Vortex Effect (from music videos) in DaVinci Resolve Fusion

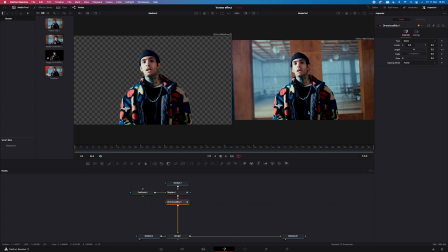And now we will add another node after directional blur and it will be transform because I want to add a rotating movement so it looks even more interesting.
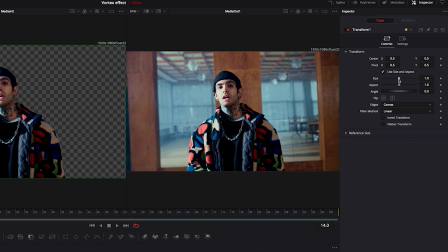So here we'll be animating size and angle, setting keyframes at the same frames as previously.
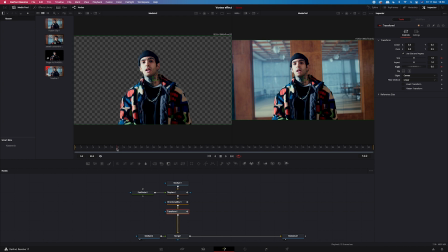So let's start from 0 here and then we will rotate it at 22 frames and I will zoom it in. And then at 30 frames, I will go back to 1 next to the size and 0 next to the angle.
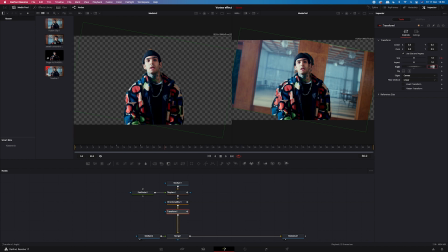And then again, I'll repeat it for the second transition. And let's have a look.
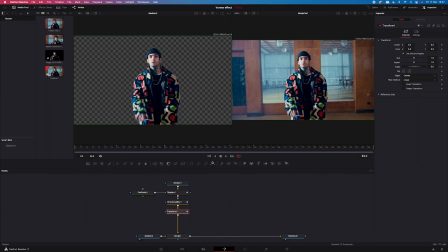And now, in order to make the transition look smoother, we will go here to Spline. We will tick Displace and Directional Blur nodes. And then we'll highlight all the keyframes and we'll hit S on the keyboard.
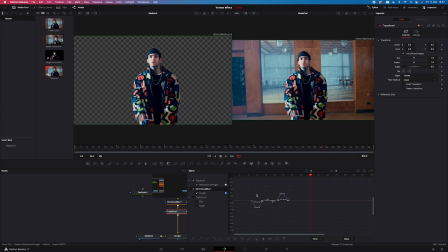Great. So now, let's see the final result. Thanks so much for watching my videos, guys. I hope that you like them. If you do, hit subscribe and feel free to leave a comment below. See you soon.